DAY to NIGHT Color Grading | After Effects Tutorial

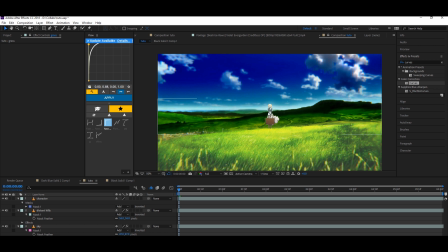[4:09]
So I've adjusted the highlights and the shadows for the distant hills. You just do the same for the grass and for the character, and I'll get right back to you.
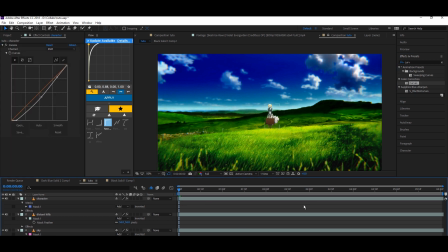This is my final scene after adjusting the highlights and the shadow of the whole clip.
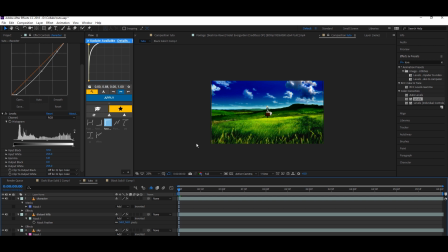[4:36]
As you can see, it looks so incomplete and doesn't look at all like a night scene, but bear with me.
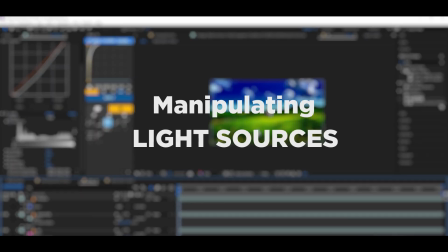[4:42]
After this, we're gonna manipulate the light sources and the darker shadows.
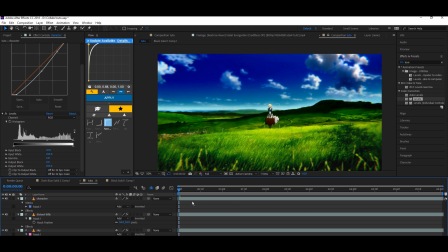[4:47]
So what do I mean by light sources? As you can see, in this whole clip you cannot see a light source. There is no sun or there is no moon or something,
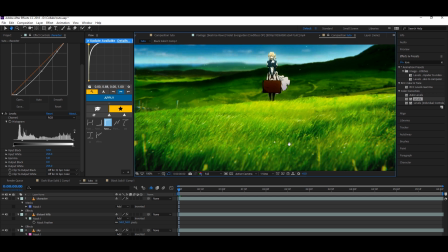[4:56]
but if you look closely you can see this grass area is much lighter in comparison to this area.
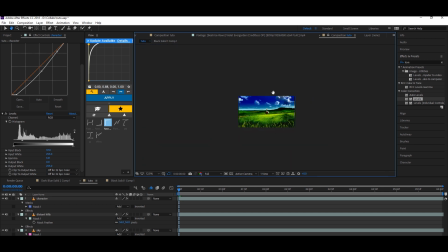[5:03]
So we can assume that our sun or our light source is somewhere here and it's shining over the character. So manipulating light sources, so you just have to make solid and mess with the blending modes a bit.
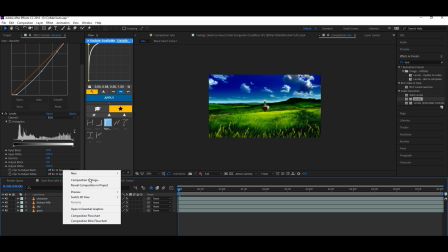[5:18]
So how do we do this? I'll go make a new solid.
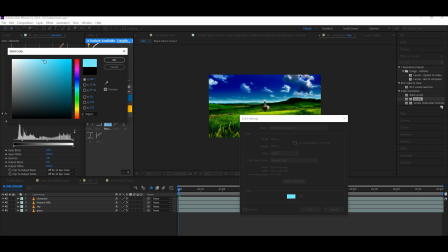[5:24]
I'm going for a night scene, so I'll choose a lighter blue, a cool lighter blue, something like this.
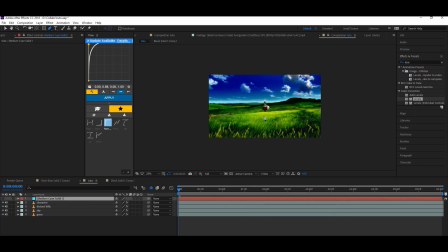[5:31]
Okay, I'm just gonna hide the solid layer and mask the area I wanted to highlight.
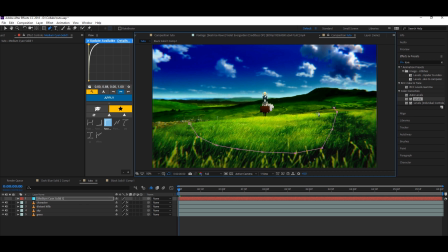[5:37]
So just a rough mask, you don't need to be accurate with this. It's not gonna help being accurate.
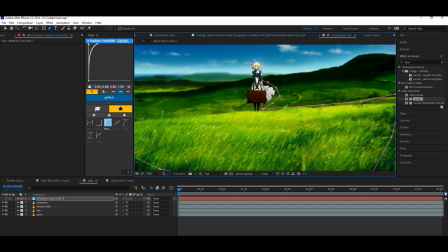[5:46]
I'm gonna mask over the character too because I want it to be in highlight and to be the main focus of this scene.
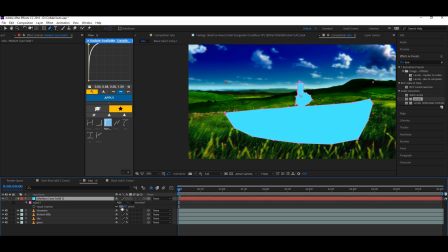[5:57]
So the mask is done. Okay, this looks very bad, but increase the feather a bit and mess with the blending modes.
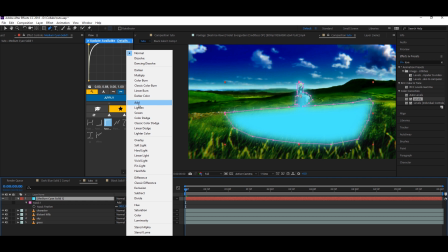[6:04]
Again, the blending modes is also purely experimental. Just for your sake, 4 main blending modes I use are add, lighten, overlay and soft light. You can use color dodge too, but I'm just gonna experiment with this. Maybe overlay.
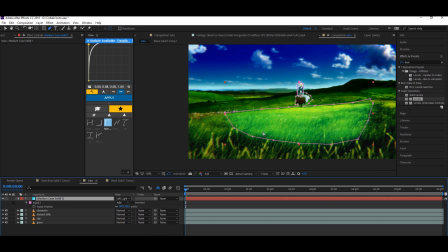[6:21]
No. Okay, this is the look I want. Soft light.
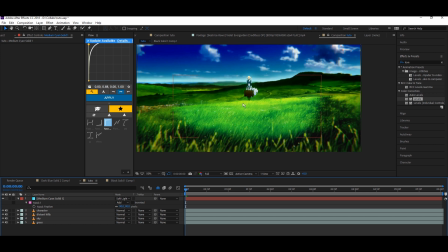[6:26]
As you can see now, this is much brighter and there's like a lightish blue light source according to the night. We can say there's a moon here now. You can turn down the opacity a bit and mess with the feather a bit more if you think it's too extreme. I'm just gonna turn down the opacity a little bit, maybe 80. Yep.
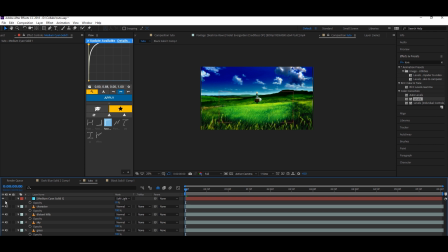[6:46]
And now you can see the difference, like the light source, how it emphasizes the scene and the main object.
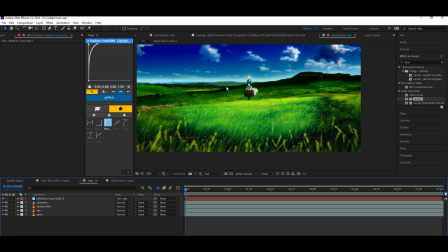[6:54]
So again, now for the shadows, so we want this part of the sky to be dark.
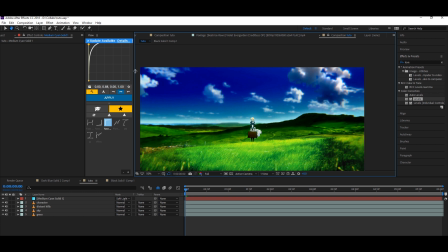[7:00]
You can see this above part, and a night scene it would be like a blackish one.
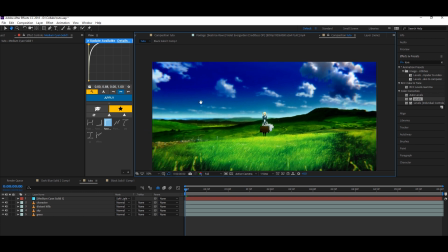[7:05]
So I'm just gonna make a new solid.
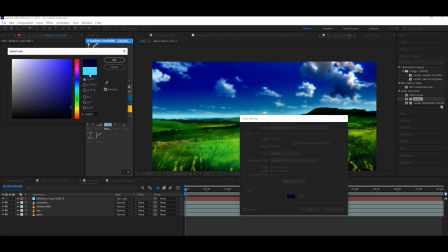[7:08]
I'm gonna choose the color something blue, something like a darkish blue, something like this.
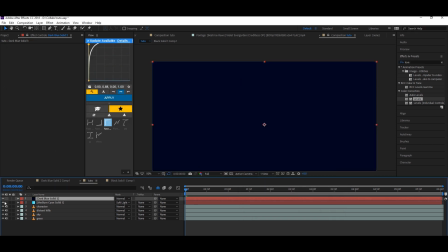[7:16]
And again, I'm gonna hide this.
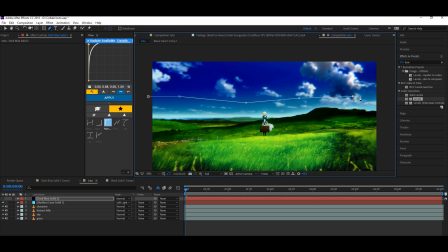[7:18]
I'm gonna make a rough mask and it's the same procedure.
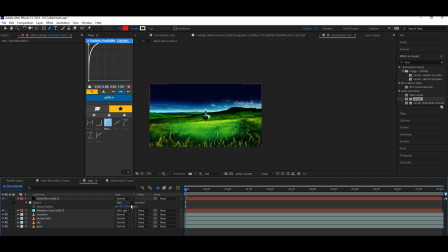[7:27]
Mess with the feather, change the blending mode.
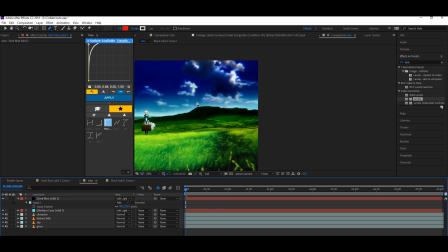[7:34]
Again, soft light looks best with this.
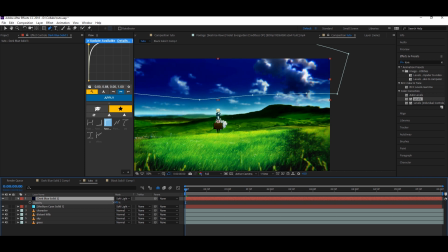[7:38]
Turn down the opacity a bit, and yep, we're done with the sky too.
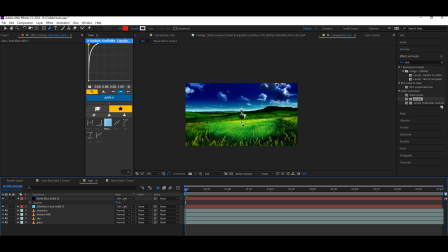[7:44]
So this is overall at manipulating the light sources. Now on to the color grading and color correction of the scene. This is also a key important part. I would like you to understand this and just not copy paste values. Now on to the color grading of the scene.
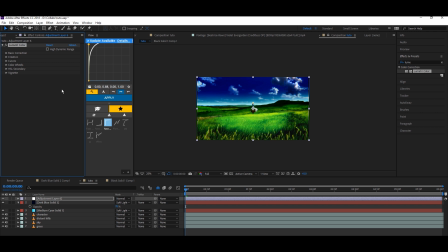[8:03]
For the color grading, I'm just gonna add some Lumetri color. This is a cool effect for basic correction. If you want to do it, you should mess with this. I'm just not gonna go advanced for the sake of tutorial.